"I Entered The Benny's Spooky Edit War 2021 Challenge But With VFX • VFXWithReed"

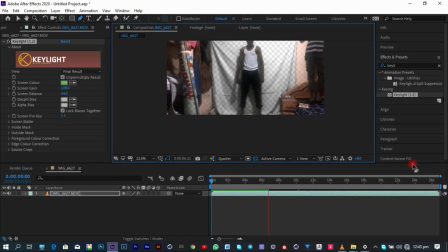411s
well it turns out in the intro the green screen footage you saw wasn't the first one i shot i shot one inside my ugly room which didn't really work out
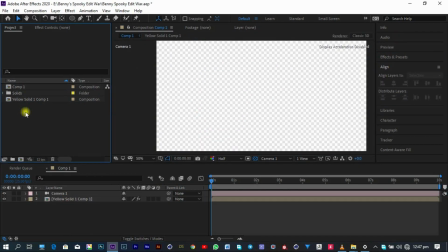419s
so i just had to kick that one off and jump right into the forest before i had something better to work with and
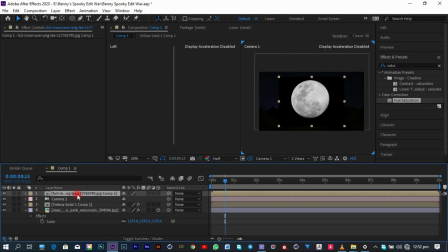426s
google was one of my saviors again i just had to jump right into google get some night sky pictures get some moon pictures get some three
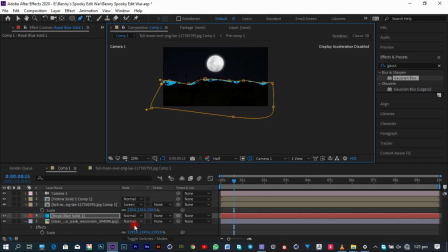435s
brushes and so many things i just had to go into photoshop paint some 3d brushes and make it look like a forest brought everything inside adobe after
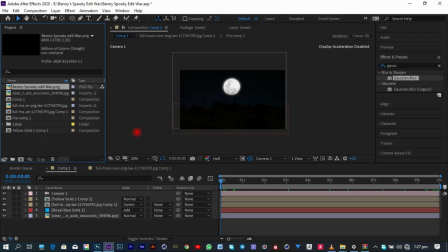442s
effects made them 3d push them back in the z space added some glows reduced the opacity some contrast brightness so many
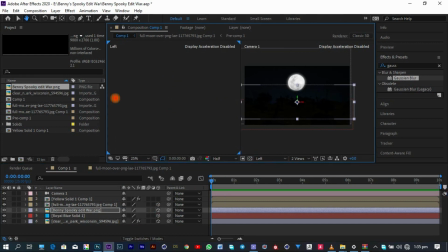450s
things i can't talk about right now just in case you want to know how i did everything in depth just leave a comment in the comment section and i'll be glad to
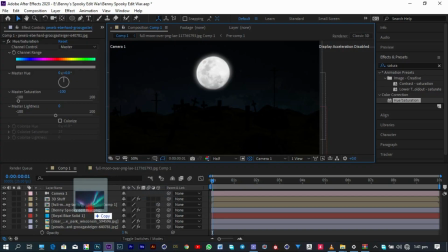457s
attend to you even to make my scene look more cinematic and kind of spooky i had to go and get some mountains get
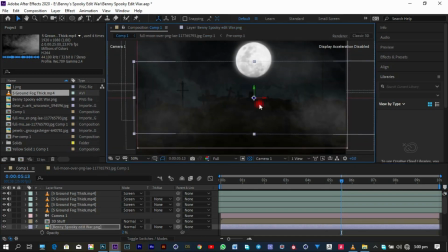465s
some northern light itself and even add all of them into the scene but i just had to fade them so they wouldn't really be visible and distract my scene that
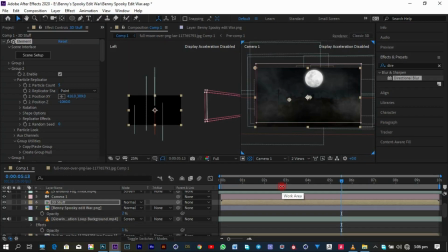473s
much what would be a spooky scene without some smoke then i
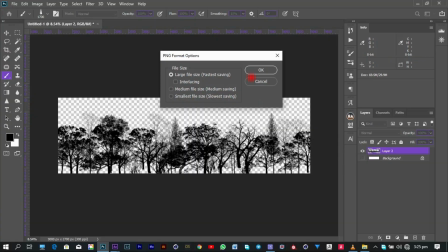478s
just had to jump right into youtube and get some copyright free smoke
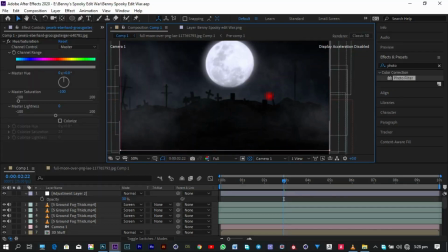483s
assets and just come and bump them right into my scene and make it look more
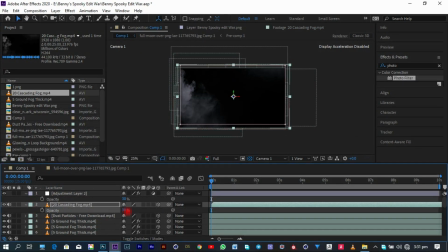487s
smoky spooky spooky well a lot more had to be down to the scene
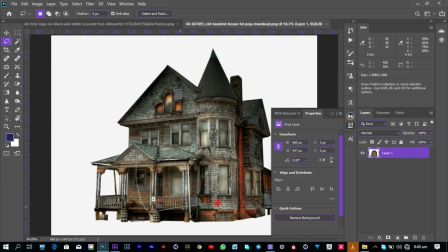492s
just to make it look more cinematic like adding bats adding some photo filters adding
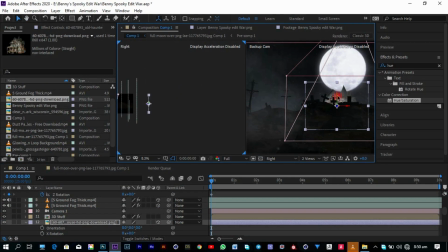497s
a lot of contrast doing some more adjustments and even a haunted house
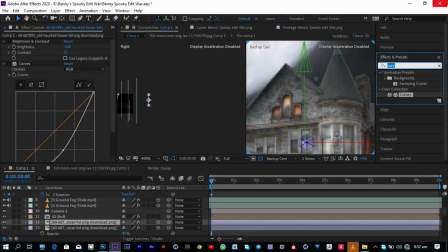502s
i just had to play play play play play play play for almost
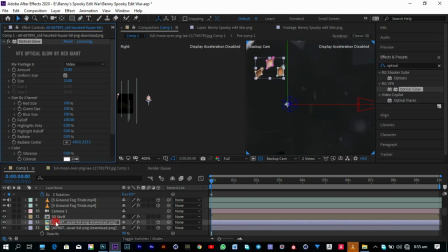507s
up to five hours before i could get something fitting and at long last
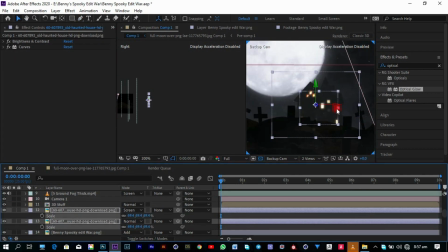511s
i finally went to the forest and shot my video so it was now time to bring my green screen footage
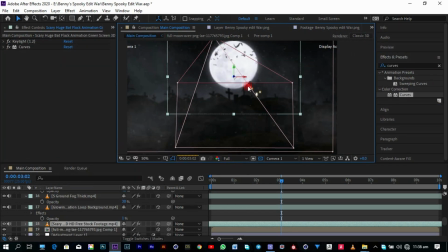516s
into my 3d scene so
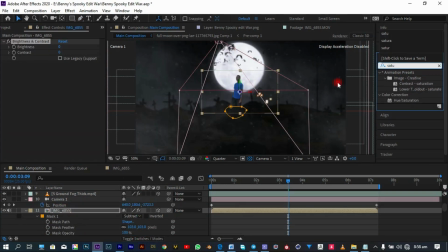521s
basically that was the simplest thing i ever did inside after effects or that was the simplest thing i did inside this tutorial here all i just did was
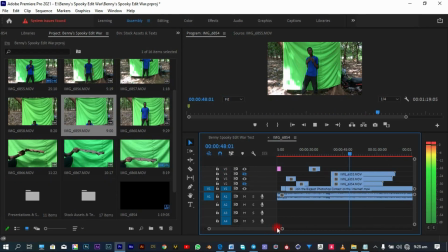529s
i brought my green screen footage into my composition then i just had to mask out the part where the green screen was not there then i just
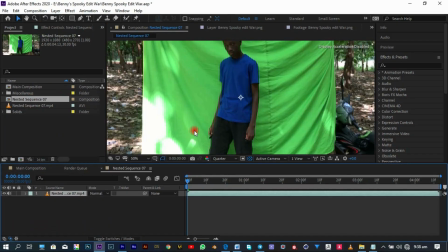536s
had to key it do some small adjustments with the green screen and bring it into my main composition then i just had to add some brightness
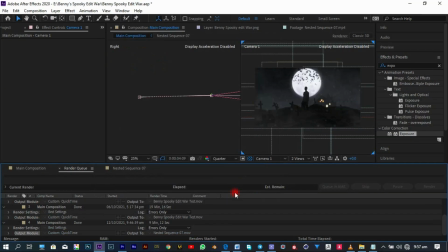542s
contrast photo filters just to make it match my scene and make it 3d push it back in z space make sure your 3d layer is on top of it or you can mask out to give the illusion that he's standing behind some kind of landscapes or some crosses it depends on your creative
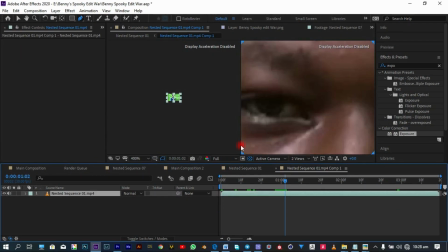559s
taste so this was kind of like the easiest part i'm not going to talk in depth again just in case you want to see a tutorial
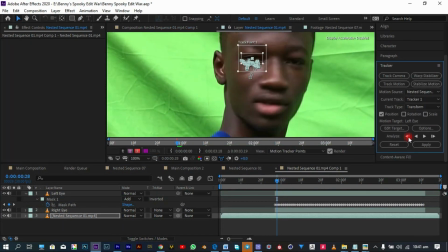565s
leave it in the description leave it in the comment section sorry i'll be glad to attend to you
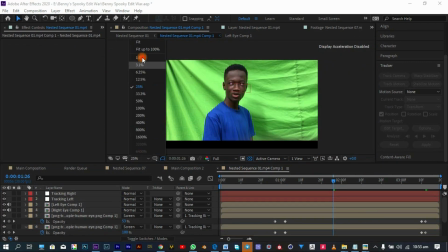572s
well for the other shots all i just did was delete the previous camera or i just duplicated my composition then i just had to create a new camera
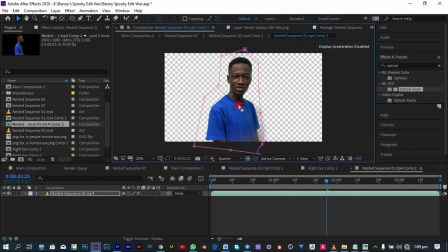579s
there create a new animation bring that footage right into that composition they do the same thing like key in the green screen doing the brightness
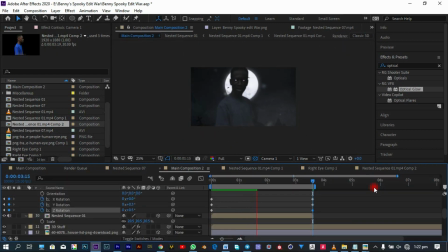587s
and contrast and everything pushing it back in z space and with the eyes too i made a tutorial about the sharingan it was the same method i
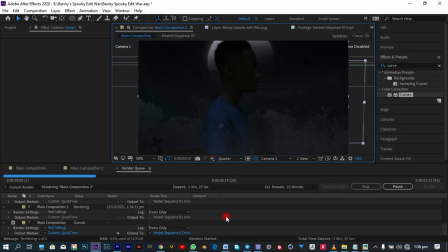595s
used for the eyes and everything and at long last i was finally done with all the fucking compositing it was now time to jump right into
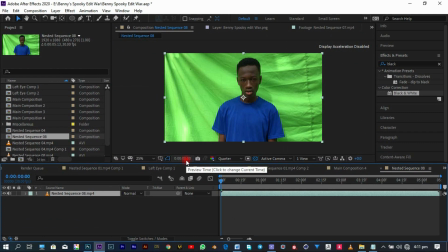603s
premiere pro and now start cutting cutting cutting cutting cutting all my scenes putting everything in order and just finishing everything up with an
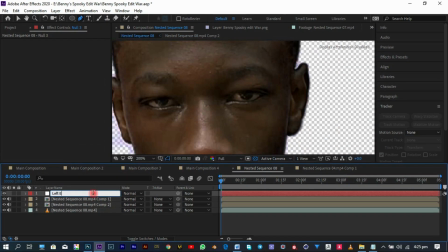612s
overall color grid as i already said that was the part i didn't record you guys didn't need to see that in case you want to learn premiere pro i did
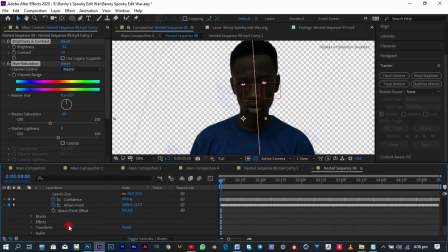620s
some tutorials when i was a beginner but you guys can check them out they are very very
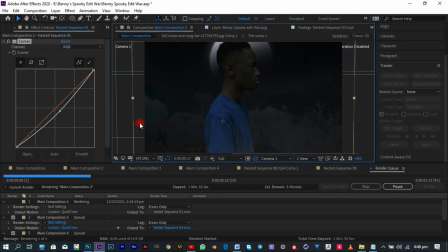626s
comprehensive you can learn from them and at the end of it all we're able to create something
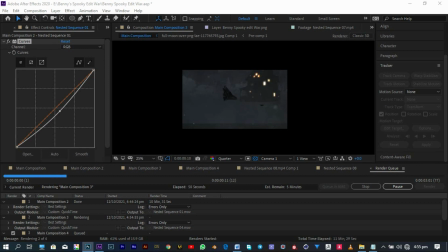631s
like this i just hope benny does not put a copyright on his song because i stole some of
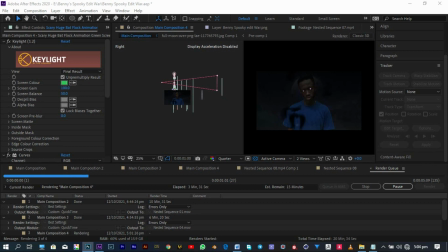637s
his visuals and some of his songs and his whole song so let's just go watch it
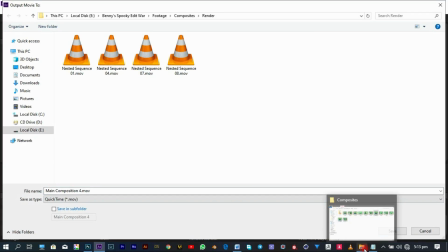642s
and experience some magic from farida last